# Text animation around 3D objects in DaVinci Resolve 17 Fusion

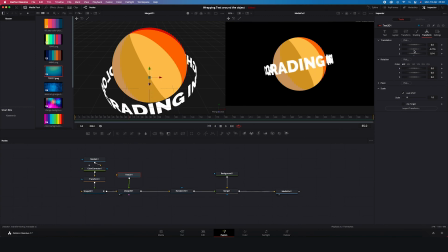(12:18)
But I'll place it in the middle, like this. And I'll make it a bit smaller.
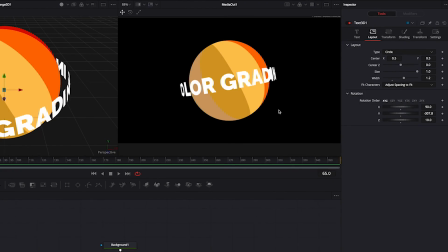(12:28)
Okay. But now the text is a bit too flat, so let's go back to text.
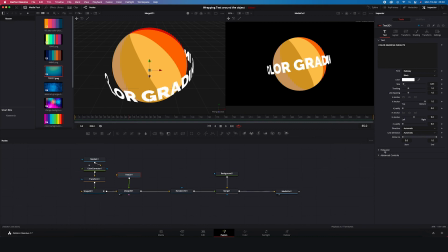(12:35)
And down here in the extrusion tab, let's increase the extrusion depth. I don't want it to be too thick, like this works for me. And in order to make it even more interesting, we have to add some lighting.
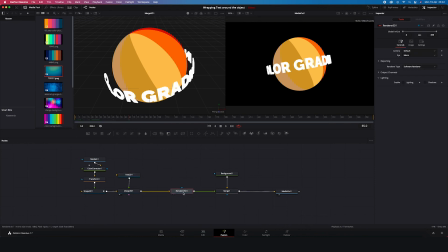(12:53)
So let's click on the render 3D node, and in the lighting tab, let's enable lighting. And now the composition went black, but it's all fine. This is because we haven't added any lighting effect yet. So let's hit shift space and let's search for the spotlight. Add. And now we can connect it with our merge 3D node. And then we have to move the light around to be able to see the sphere. So let's go to the transform tab and let's move the z-axis to the right. And this way, we'll move the light further from the object, as you can see here.
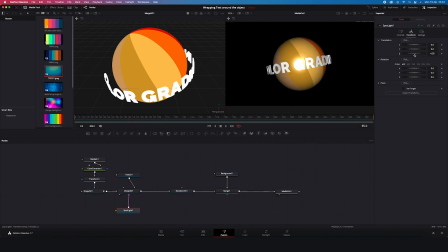(13:40)
Okay, looks great. The light adds a lot of definition. And here, we have other controls to play around with, like this. We can have more black, whatever you want. But the only thing I don't like is this harsh spotlight in the middle.
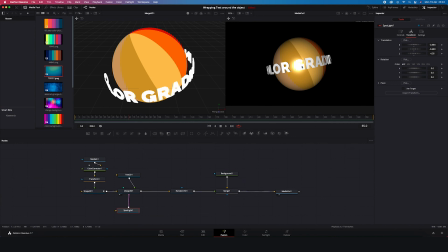(13:59)
But we can also get rid of it easily. We just have to click on the shape 3D. Then we'll go to the material options, then specular, and we'll reduce the intensity.
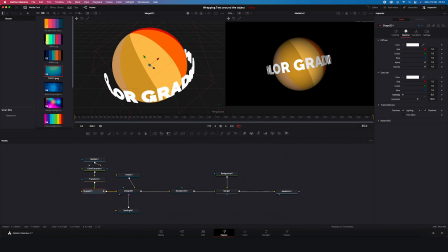(14:15)
Perfect. And now our last step is to animate the text. So I'll move my cursor to the frame number 1. Then I'll click on my text 3D.
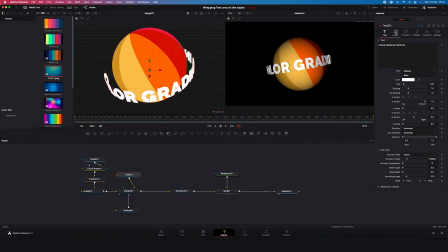(14:28)
Then I will go to layout. I will move my y-axis to the right, like this. I will set up a keyframe. Then I'll move my cursor to the last frame.
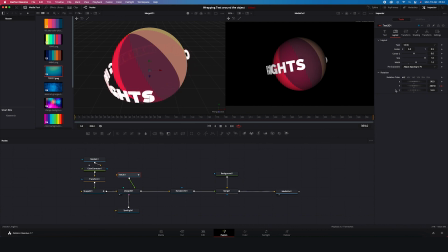(14:44)
And then I will change the position of the text. And let's see.
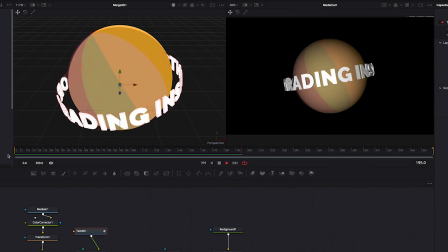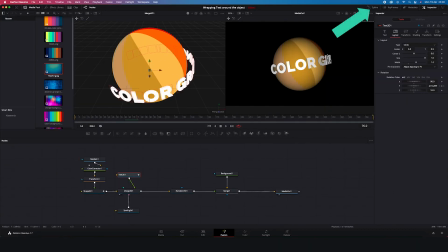(15:00)
Great. So now we can go to spline. We'll take the shaped 3D and text values. We'll make the viewer smaller. And we'll highlight the keyframes and hit S on the keyboard in order to soften the transition.
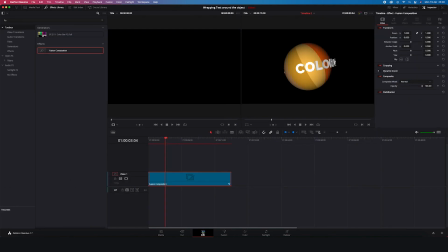(15:21)
And now we'll go back to the Edit tab and we'll add nice long cross dissolves on both sides of the clip to make it go from and to black smoothly. And now we can watch the final result full screen.
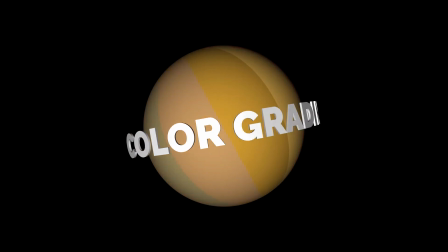Thanks so much for watching my videos, guys. I hope that you like them. If you do, hit subscribe. And if you have any questions, feel free to contact me. See you soon.